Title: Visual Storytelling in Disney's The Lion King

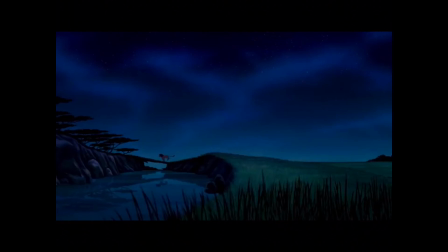980s
Like, he's crossing into some kind of unknown territory where he just goes back into his past and deals with it. So this is a really cool image.
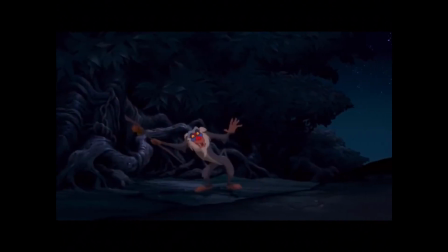993s
And Rafiki brings him to those bushes, and this is really cool. This is not something that I picked up, unfortunately. I watched the director's commentary a while ago, and this is actually something that the director said.
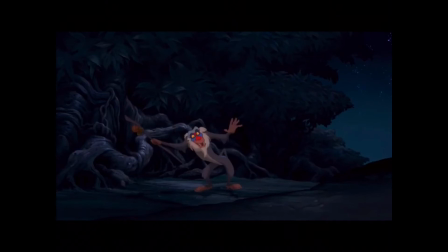1006s
So this is really cool. Rafiki takes him through the bushes, and he literally goes through his exile scene from before, just jumps in.
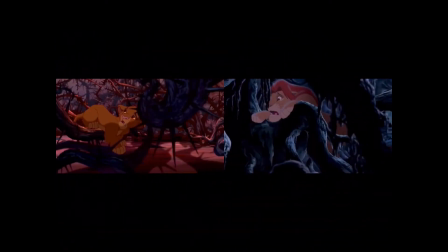1014s
And here are the twin shots again. Like, he's literally crawling back into the same environment and, going all the way back.
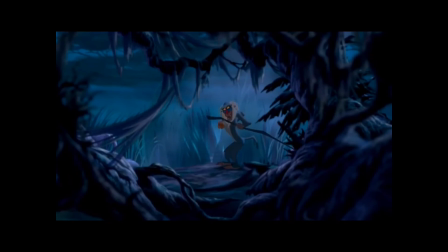1024s
And then Rafiki even encourages him to go down into some sort of... It's not a gorge, like where he lost his father, but it's still...
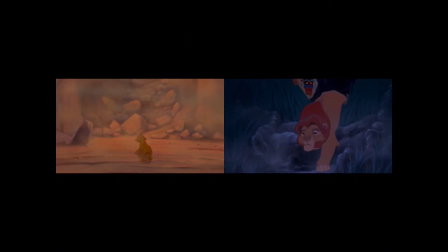1034s
Like, Simba had to climb out of the gorge, and now adult Simba goes back into, like, a lower space where he meets up with his father again, basically.
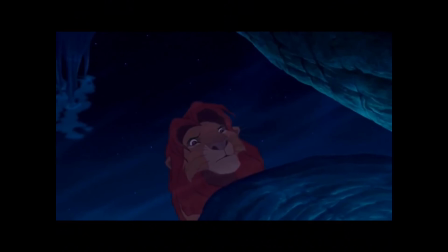1044s
At first, he doesn't realize it. That he is actually meeting up with his dad by looking at himself.
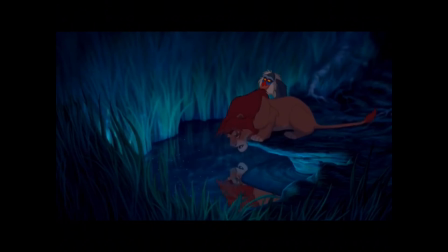1053s
He's like, no, it's just my reflection, but it's like, no, actually, your father lives in you, and then this scene happens.
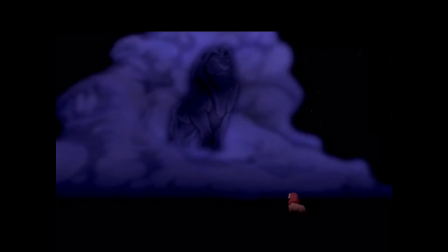1059s
So he goes all the way back, and he meets up with his father again, who then tells him, like, you've forgotten, at this point in your story, you've forgotten who you are, and you need to go back and take your place in the circle of life.
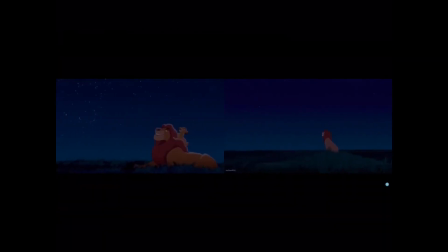1075s
This shot I thought was really cool. Like, it's almost the exact same shot. Like, same gradient in the sky, same colors, like, everything's the same. Really cool. Also a twin shot. I just wanted us to appreciate this. Like, the way Rafiki squashes his entire face. Simba's super hesitant to go back because he realizes that he's been wasting all this time in the jungle. And he's put in front of the choice of having to actually physically go back and face his past, going back to his land, to his family. So this is the counter to Hakuna Matata, which means to forget your worries and responsibilities when life gets tough. But here Rafiki teaches him, like, no, you have to accept the pain of the past and learn from it instead of running away from it.
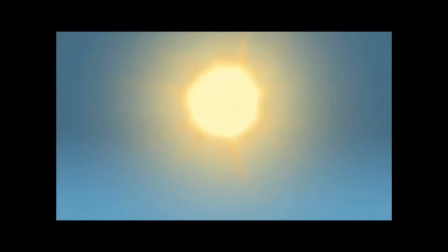1129s
So Simba goes back, and what do we see? The sun rises for the coming king. But then when Simba arrives in the Pride Lands, he has to physically confront death.
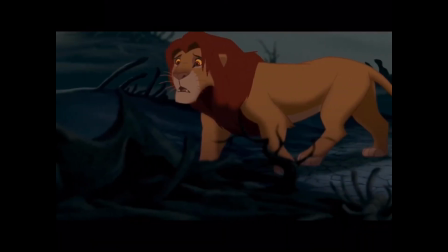1140s
This is a very nice part of the movie because the exact same musical theme is playing as when Mufasa died. It's basically just Simba facing death. And he's now physically back at where he left the circle of life.
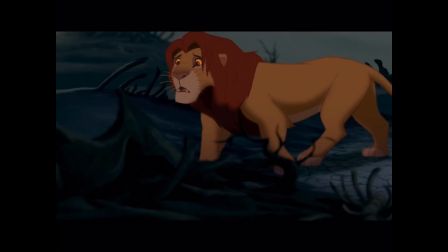1156s
So now he has a different choice to make. He actually has to stay and fight for his rightful place. But it's really cool to hear that the music changes at this point because this time he's not alone.
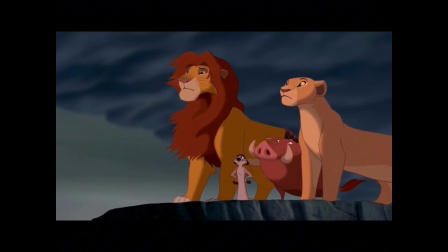1169s
We see Nala and Timon and Pumbaa showing up to help him. So the next step of the journey is to confront Scar.
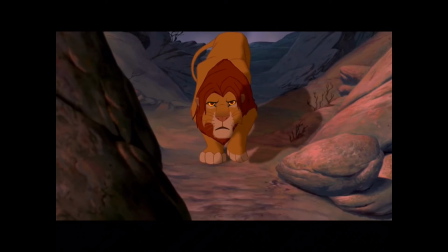1177s
Mostly the lies that Scar has been feeding Simba.
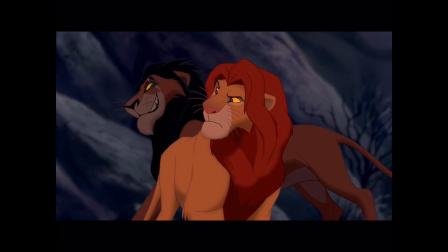1181s
Scar knows he will never win a fight with Simba and the lionesses, so he tries to elaborate on his lie. So this is Simba's big test. Will he dismantle his uncle's lies, or will the same thing
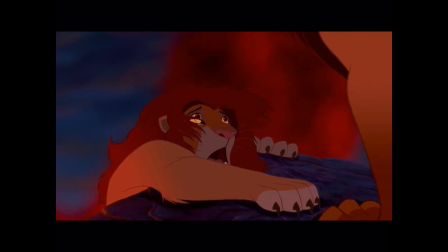1195s
as the past happening again, and this time resulting in Simba's death. Obviously, again, this is all stuff that we immediately remember the moment his father was also hanging from the rocks. Like, this is one of those very obvious that everybody picks up on very consciously as well.
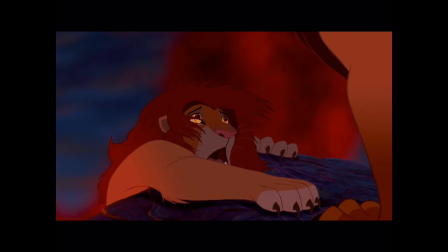1211s
Moments where you go, oh, this is the exact same shot. Scar, the fool, tells him what actually really happened. Again, he can't help toying with his prey, but this time it becomes his downfall.